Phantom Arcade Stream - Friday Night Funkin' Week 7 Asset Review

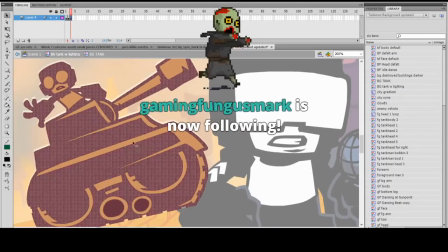The way this was originally animated was the top part, like, it was originally just that,
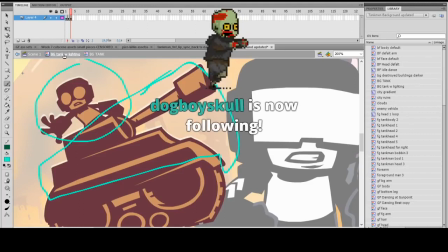this, like, Chassis was a piece, Steve was a piece, and then the bottom part here,
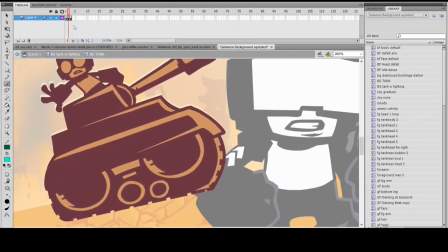you know, like, the tank treads move, the wheels kind of wiggle, the, like,
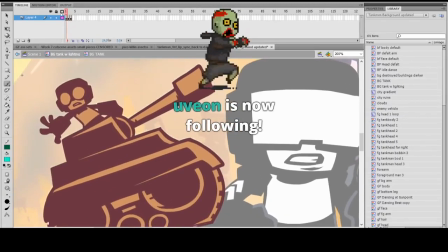cylinders, the chassis kind of goes up and down and vibrates, and Steve kind of moves around in place.
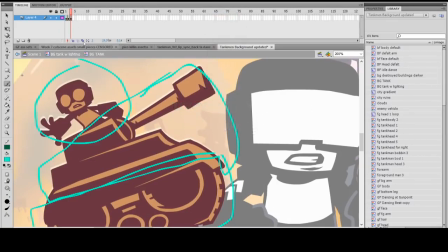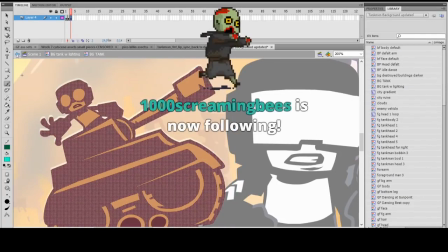We'll get the fuck out of here. But anyway, that's that.
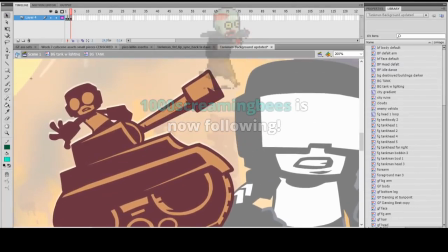I kind of wanted to make him bob more, but we ran out of time.
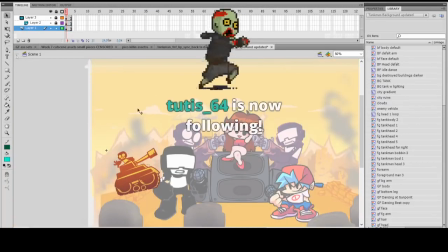You guys just wanted the dang level. So that's him. He moves in code.
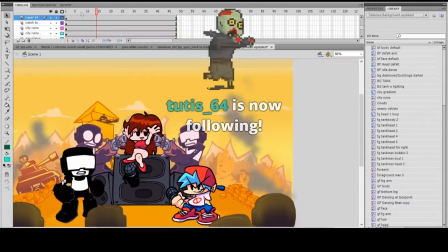Next we have the smoke, which you won't see be animated right here. Oh, I fucked up Captain's hand, and now he's all doing weird shit. The smoke isn't animated in the timeline, because it's a movie clip.
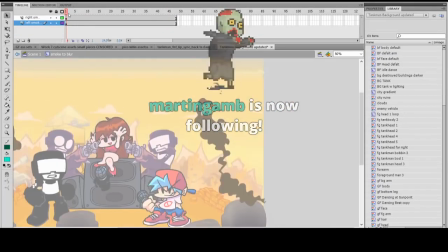I animated the smoke completely, like, 2D, like, by hand.
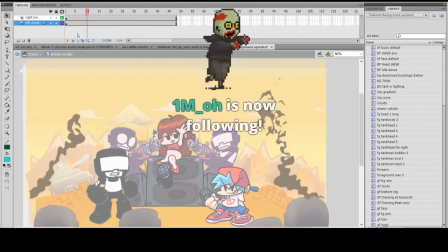It's kind of janky. Just goes from one frame, just kind of, like, try to make it as smooth as possible.
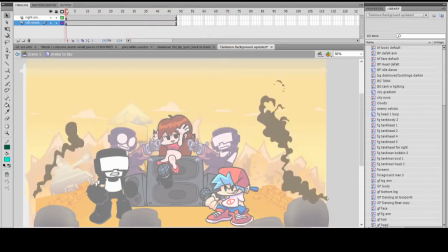And then what I did was to make it look less like crap.
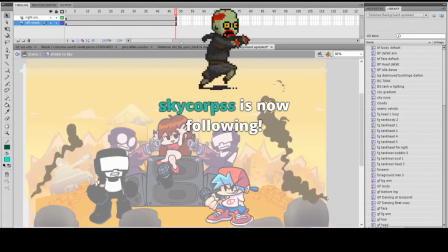In the final thing, you know, I turned it into a movie clip, I blurred it.
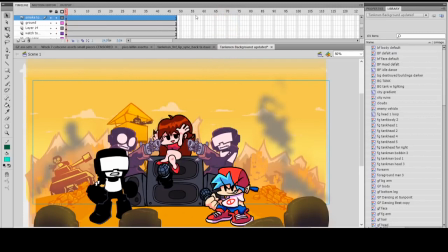Cam takes those assets, and it kind of, it feels a bit more smoke-ish in the final version.
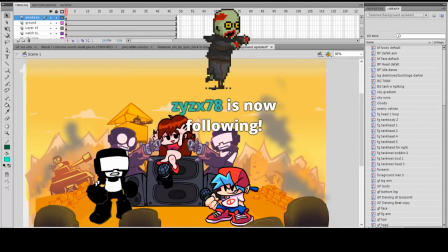Holy shit. People are donating. What the hell? What the fuck? Some dude named Christian918777 said, "Hey, Dave, you are one hell of an artist and you do amazing work. Keep up the great work and also keep up the amazing work on Friday Night Funkin'," and donated $100.
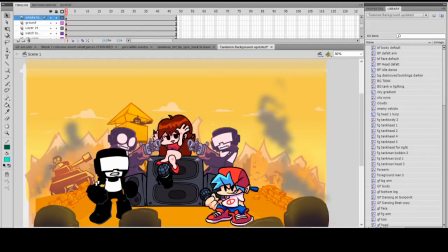What the fuck? Oh my god.
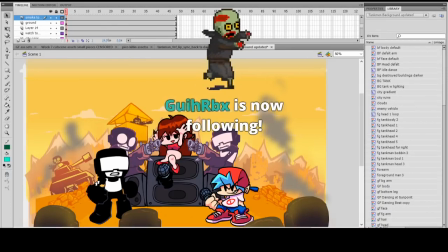There's another donation that I will read, and it's equally as important because all donations are nice. Fewey Fish donated $1.26. I said, "I love your art and animation so much. Keep going also. Thanks for believing in Pico Made Supremacy."
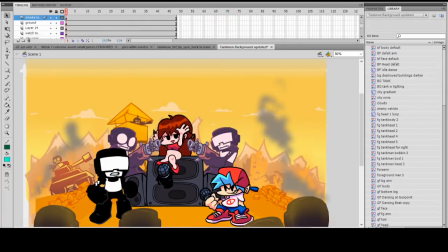Every day. Every day. And I will kind of do like a lore review of the week.
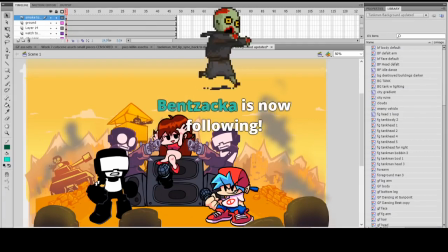Won't give away too much. We're going to keep the stream short, guys. We're going to keep the stream short. But, you know, just something fun. And there'll be more streams later. I want to play Smash Brothers with people.
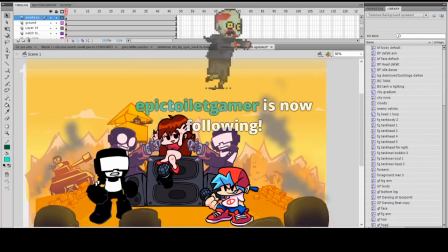I want to play Metal Gear Solid Rising Revengeance on hard mode on stream. I think that'd be fun, just to relax. Will the Gold Mario Amiibo be in Friday Night Funkin'? That person, that's a flashback and a half. That's a reference to one of my earlier cartoons. That's a true Phantom Arcade fan.
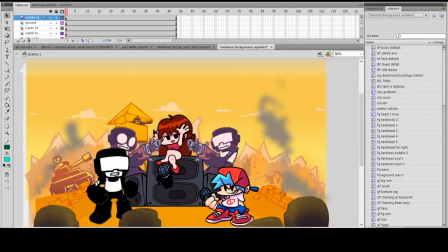You sicko.
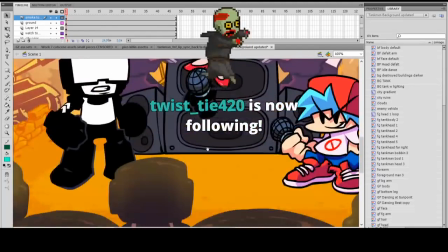All right. Let's keep this going. I want to move this along. So we have all these tank men in the foreground. And look, it's an illusion.
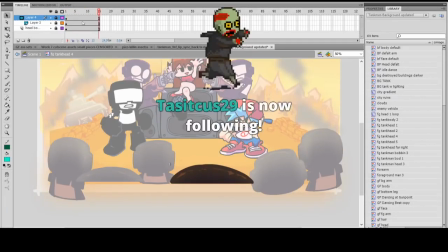There's not a tank man staying there. It's just the tip of his head that undulates and shit. Did the same thing I did for the tank in the background.
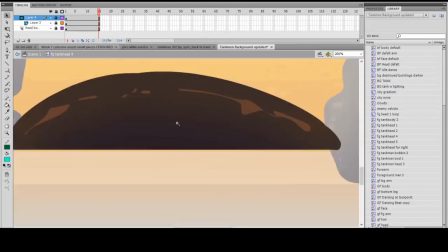I went insane and did like these special lighting effects that makes it sort of look like they have sunlight cast onto them.
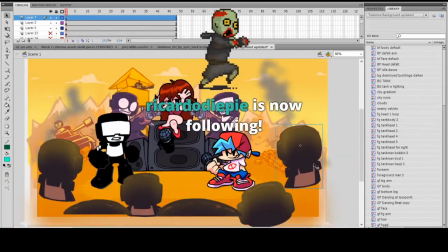This guy over here is just a duplicate of this guy. Lol.
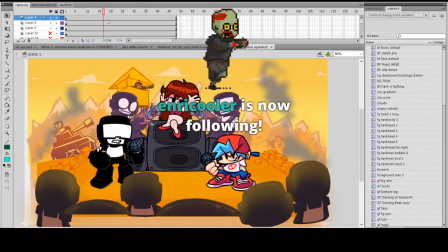We wanted to do like a cool foreground element, kind of like how all the classic Newgrounds console games have.
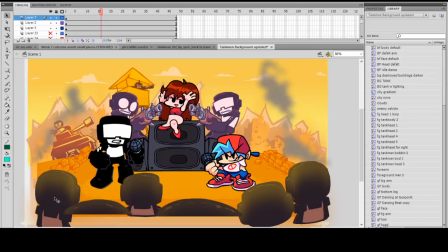So these guys, the way that like they kind of parallax in the foreground, I think is really fun and cool.
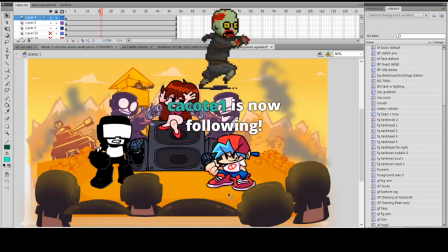It kind of makes you feel like an audience is watching.